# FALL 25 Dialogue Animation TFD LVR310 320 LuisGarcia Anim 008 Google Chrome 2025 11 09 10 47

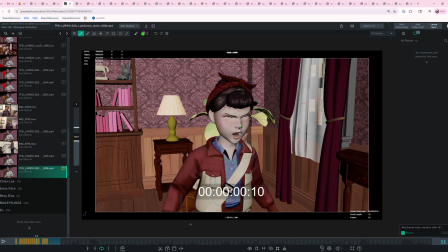But I think as we're coming up here, you know, you should like really try to loosen up that neck by getting all of this to kind of be forward, and maybe even, you know, like I said, like maybe you want to even consider dragging the crown
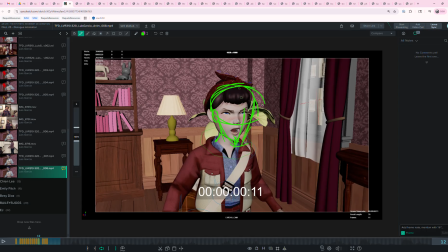of the head like forward this way throughout this part, so that it doesn't come up at the exact same time as the chest and everything else.
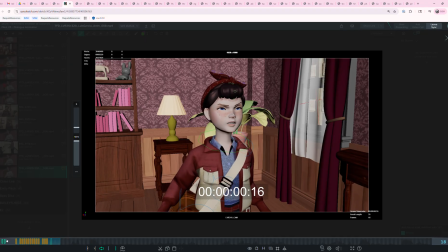I could get into this section and kind of like talk about the arms, but maybe I'll save that for when we get like the chest, neck, head, all that core stuff working smoothly, and then we can talk about more specifics on the arm.
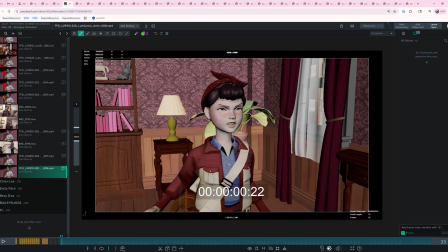So I'm going to move on to the next section for now, the next kind of phrase. So let me get the volume on.
Dad loved superheroes.
Okay, that's great.
Dad loves superheroes.
I remember this is the Dad part loved... I really liked last time, although something happened to your right arm where
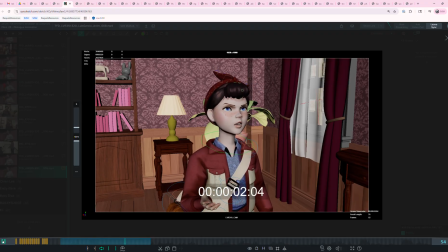it doesn't feel like it's gesturing along with the left arm, and maybe that was an attempt to eliminate twinning, but I think maybe it's gone a little bit too far, because now like that arm doesn't seem,
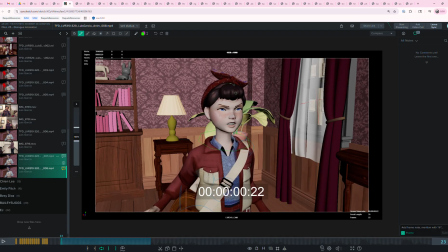I don't know, it seems odd that the screen left arm is doing so much and that the screen right arm is doing so little. So in order to combat twinning, if that's indeed what was going on here, you know, I think you
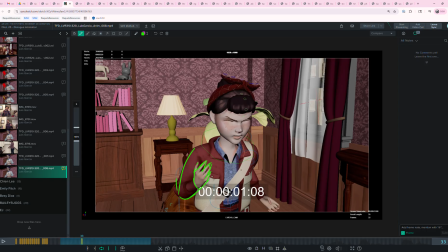don't need a ton to combat twinning. You just don't want it to look like this, right? You just don't want it to look exactly the same, but the gesture should feel the same, right?
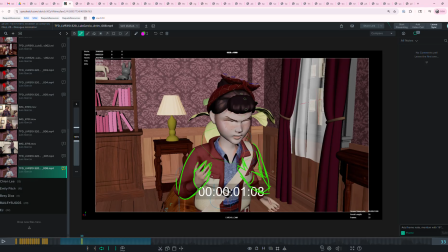So instead of like doing it like this, how could you do it? You know, you can like, maybe you could like turn it out. You know, maybe the hand could be doing like a different angle or something.
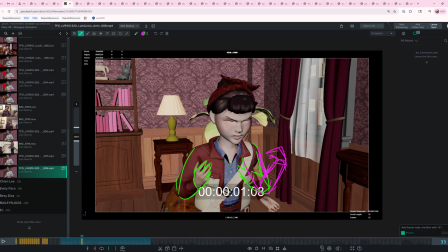So twinning doesn't mean like, avoiding twinning doesn't mean like you can't do the exact same thing, right? What it means is like when it looks mirrored across like this axis of your body,
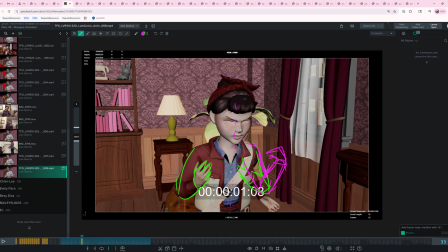you just kind of want to find ways of like mixing it up. Like another solution maybe could be just like keeping it lower, right? Then, but it should be like, it should feel like the two gestures that's happening should feel like connected, right?
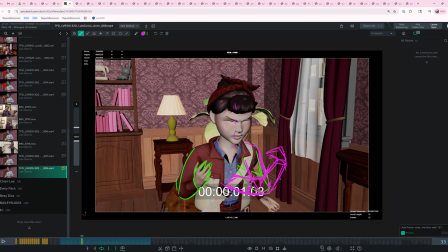So all the purple solutions would probably help eliminate twinning or whatever, but what I feel like now is that hand's kind of like staying below frame. It doesn't feel like the wrist, like there's any change in angle in the wrist at all. So it feels like, you know,
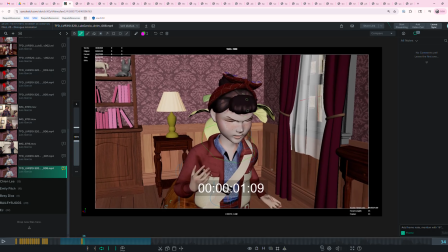even if you bring this upper arm forward and then, you know, maybe it's something like this. So anyways, I feel like what was there maybe last week was like maybe a little more successful than
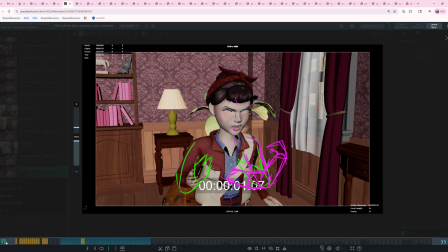whatever's going on with the right arm. But looking at like the head and body action,
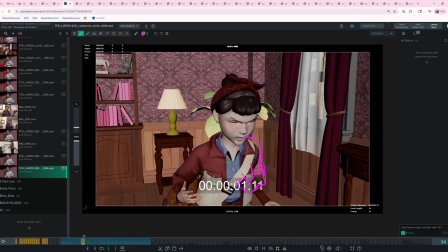I feel like the timing and spacing and everything on the chest are like amazing and great. I really like that. I would recommend that you take a pass here on the head and neck.
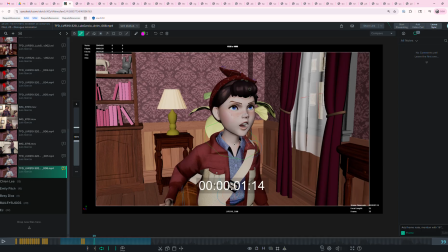Try to loosen that up. It feels like the neck maybe doesn't have much or enough like rotation forward, and everything feels like it's kind of starting around the same place coming up and ending at the same place coming up. So maybe, you know,
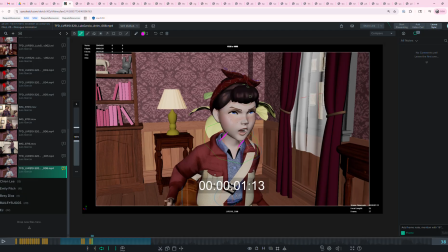you're dragging the head forward as the neck forward, you know, as the torso starts to come up.
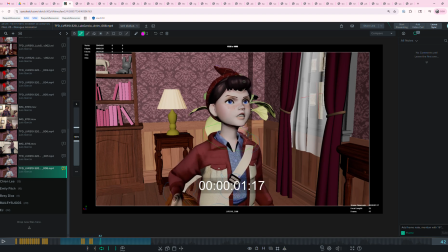So you get like some looseness and some organic change, because this being kind of locked into this makes the character feel like a little stiff and unnatural. So I would take a pass on that for sure, trying to loosen it up. And there's no right answer if like, oh,
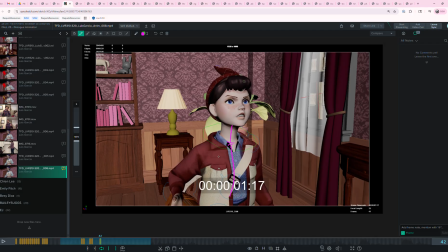if you want the head to lead this gesture and the chest to follow next, like you can act it out yourself and see what that looks like. You can even video yourself trying to do that and see what that looks like, or you can do it with the chest first and drag the head up next.
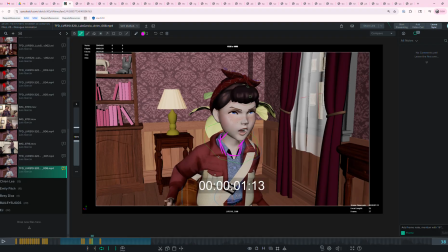I think my instinct tells me that it would be best to drag the neck forward and have it catch up to the torso. Once the torso gets here into its forwardmost place,
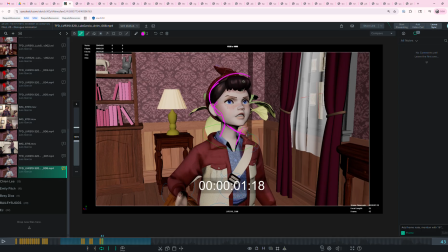then that's when, you know, the neck should still be rotating up into this kind of like final position. You know what I mean? And the head is gonna want a similar kind of consideration, that you don't just want to like have everything hit on the same frame,
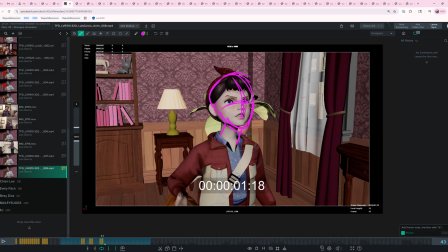but things need to be offset like that to keep it feeling loose and natural. Cool. This feels like a little drift in the torso, where it's just kind of like slowly moving back. And so we want to try to get
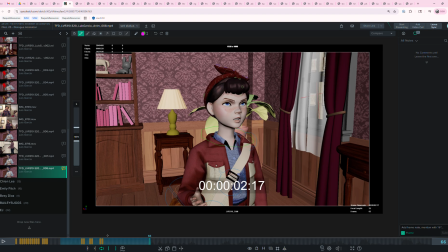just some different spacing on that, because if the spacing of the chest rotation is kind of like this, it's just going to feel very even, floaty, and whatever. So the kind of spacing maybe you can look for is, because we're like coming out of a motion,
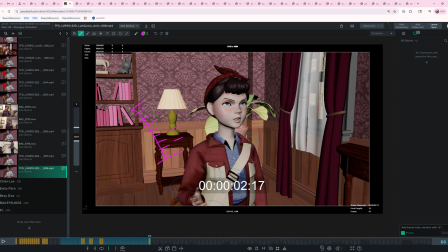maybe, you know, it's bigger at the top, and then you start getting into like finer and finer motion until like you're at the same place, but it's like at a stop, you know, like you've taken the same number of frames, or maybe you've even used fewer frames to come to a stop, but like it feels like a very
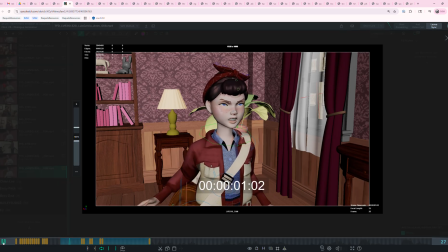linear in between right there in that bit, and that's
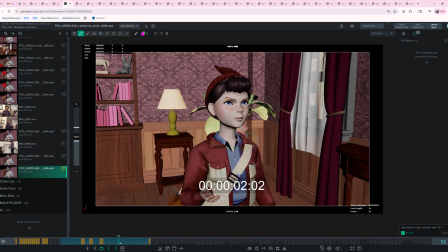pretty minor, but it's going to influence all the rest of everything else going on. Again, the screen right arm, I'm not really sure like what's going on there. I see some chatter happening in the bag around here. I'm not really sure if that's going to add to your performance, having that bag kind of like chatter around like that.
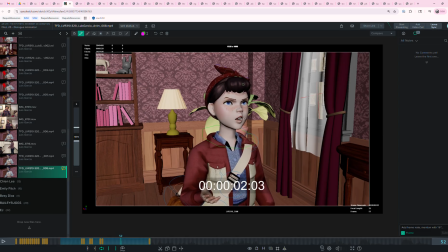It might actually wind up being fairly distracting for where you want the audience to look, which is like right here. So I would maybe, whatever this is, like chill it way out or nix it. You know what I mean? Maybe it's reacting to the elbow kind of like bumping up against the bag and stuff,
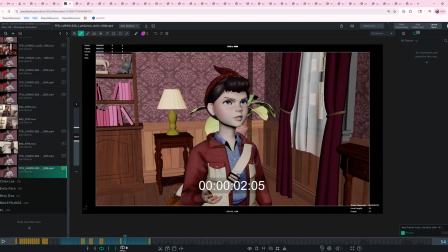but this like really quick and sudden motion here just is drawing, I don't know, at least for me, it draws my eye like away from where we want it and down to here. It's probably going to do that the same to your audience, you know what I mean?
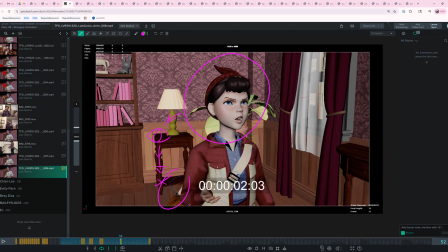So we want to make sure that we're not undermining our character's primary performance, you know what I mean? All right, moving on to the next section.
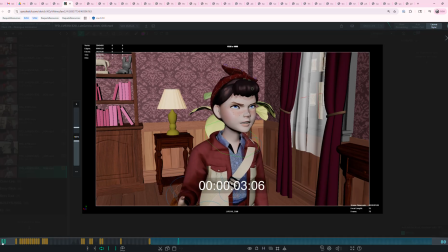I think this is probably, oh no, she's got another line.
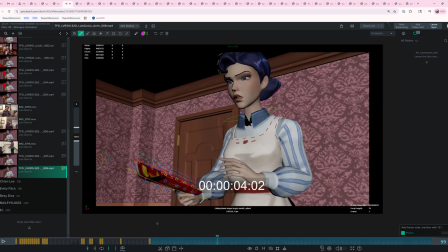He believed in them.
Right on, that's looking good.
He believed in them.
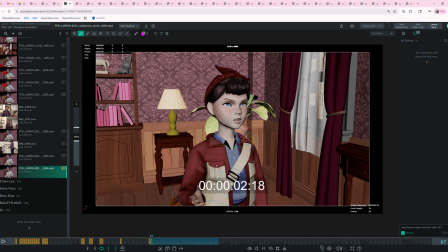I like that it feels a bit smaller now. It has some contrast from like the bigger phrases that come before.
He believed in them.
That's great. I think for this, the torso looks really good.
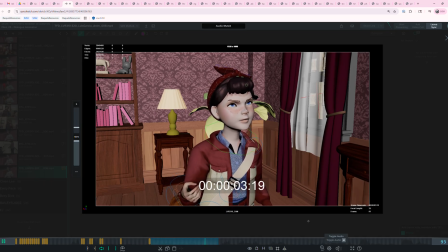He believed in them. He believed in them. He believed in them.
The timing on the hand looks really good and everything.